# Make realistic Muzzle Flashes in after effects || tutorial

Hello everyone and welcome to the tutorial series I've been doing. This is the third video. I have put down links to all the videos down in the description below. So today I'm about to show you how you can make your fake plastic gun look real, like a real gun, by adding muzzle flash and you can say gun effects. Let's see the video, but first read this disclaimer.
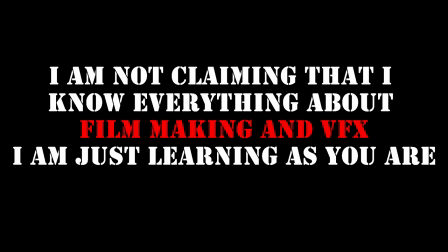[0:23]
I'm making this video, I'm not claiming that I know everything about filmmaking or VFX. I'm just learning as well. So this is a really easy effect. I will rate this 2 out of 5 stars because it's a little bit difficult than the previous one, which the link is here. So let's just jump into After Effects and make this video.
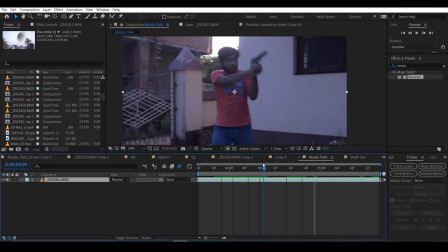[0:45]
So first, open your project in After Effects and scroll down to the point where the effect will happen, where the gunshot will happen, and then duplicate the footage and make it just one frame, and this will be for the muzzle flash,
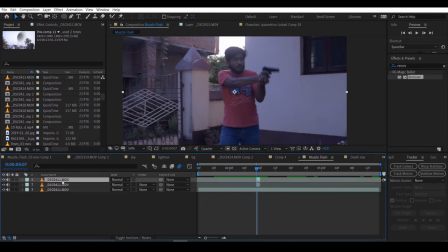[1:04]
and I will again duplicate it and this will be for the recoil. So now I will add a muzzle flash
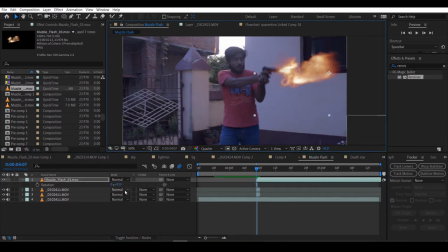[1:27]
and scaled it and rotated it so that it fits the composition like that, and make it add, or you can also make it screen, both will work. And now I will add VC color vibrance.
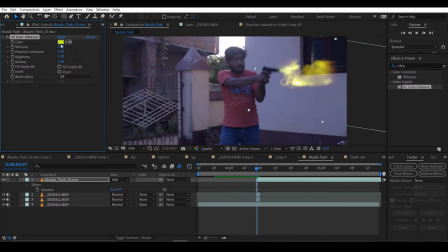[1:47]
It's a free plugin by Video Copilot, and just play with the settings. I'll make it a bit yellow, light yellow.
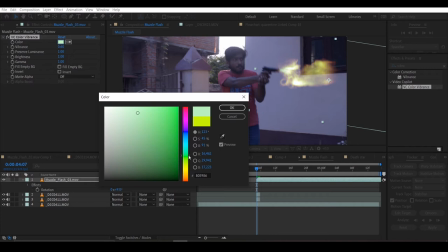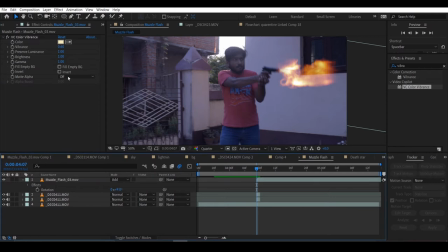I'm just playing with the settings here. Now I'll keyframe the position of the muzzle flash, and because the shot is moving, I have to
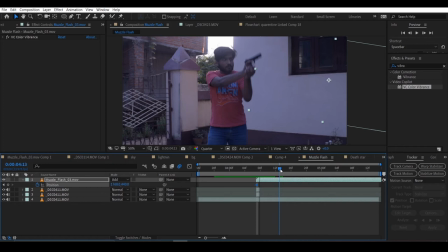change the position of the muzzle flash too. So like that, you can see I'm creating keyframes and moving it.
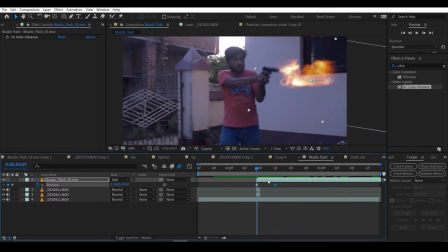[2:30]
So it's not, the shot is not moving that much, so we don't have to track it that much.
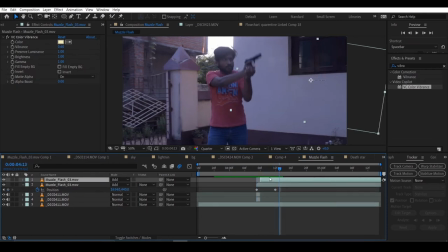[2:37]
Otherwise you may have to use motion tracker. So now I'm duplicating it twice and cutting the first frame from it because I want the smoke to be denser.
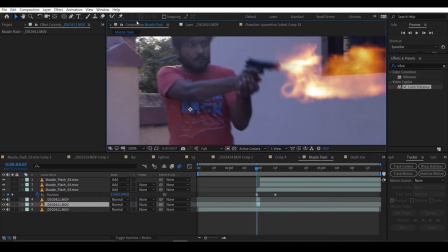[2:52]
Now in the footage layer, which was one frame, I will add the recoil. So I will mask the lower part of the gun and extend it.
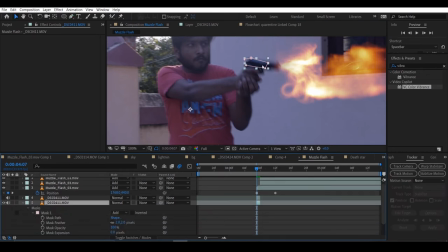[3:08]
Go to mask and then extend it a bit like that, so that it looks like when the shot was fired, the gun had a recoil. And now I'll add a directional blur to it and move it to the direction of the gun and blur it just a little bit,
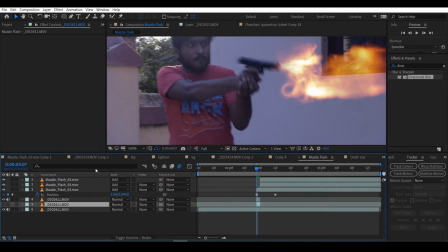[3:30]
and that's it. And now in the first duplicated layer, which we duplicated earlier, we will add a glow effect so that when the muzzle flash was fired,
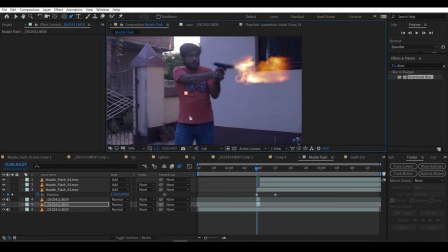[3:45]
the light from it will reflect on our shirt, body and face. So I will add one mask to my body and add one mask to my face and add one mask to my hands. And this is only for my body.